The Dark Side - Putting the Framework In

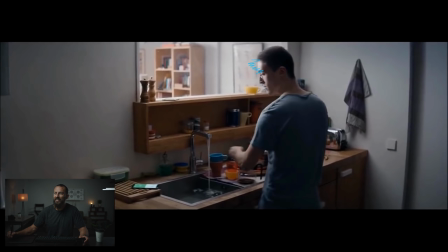We've got this hot light. Only thing is, look at how hot this is, right? This is what feels, this one feels lit. This feels like a light or direct sun or something. You can see how soft it is down here, but it still feels a little bit crispy, but it's nice with the depth, right?
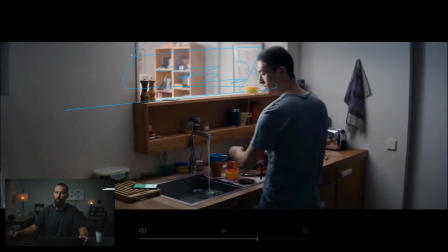Imagine if this was just a blank wall. It would be really flat, really boring. There's not a whole lot on the walls anyway, so it's not a super exciting shot.
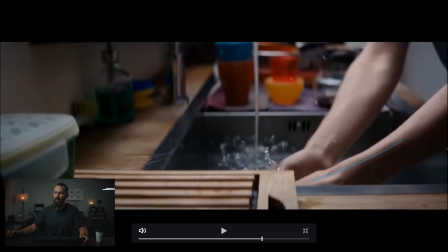Old Mate dumps the phone in the water. Again, framework, light coming this way. We're shooting into it, creating depth, layers, all that stuff that we've always gone over. Then we come around here.
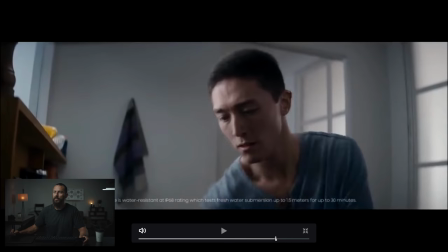Now, look at how much softer it is. Where is his face? Look at that, now the light has softened up.
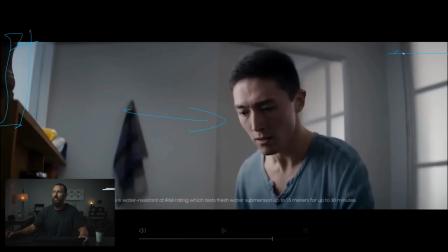We've got the frame right there. We've got the neg just over here, creating all this. We've got the backlight just here, just like a little tube, just like something like this, right? Just a little tiny tube, just to bring it up just that little bit. And that little tiny light to dark to light.
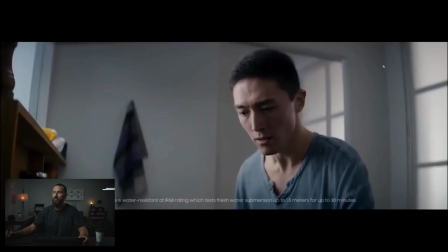That is the look of the face. And then we're shooting shallow, but again, we're shooting into the L of the room, just to create depth. Got this line going, got that. Very nice. Then we've got the depth of the window behind the dark side of his head. All those things work to make a really nice image. So, nice basic ad. I just wanted to get it up there to show the different option for people that are Patreon members that have seen all the bus work that we've been looking at. It's just a different take on it, right? You're just lighting from inside the bus, which is a very quick and easy solution that I hadn't done before, but I will definitely be suggesting that on the next project. Okay, that's going to do it for this one if you have any commercials that you want broken down or techniques or styles leave it in the comment section below and I'll try and get to it and we'll see you in the next one. Goodbye.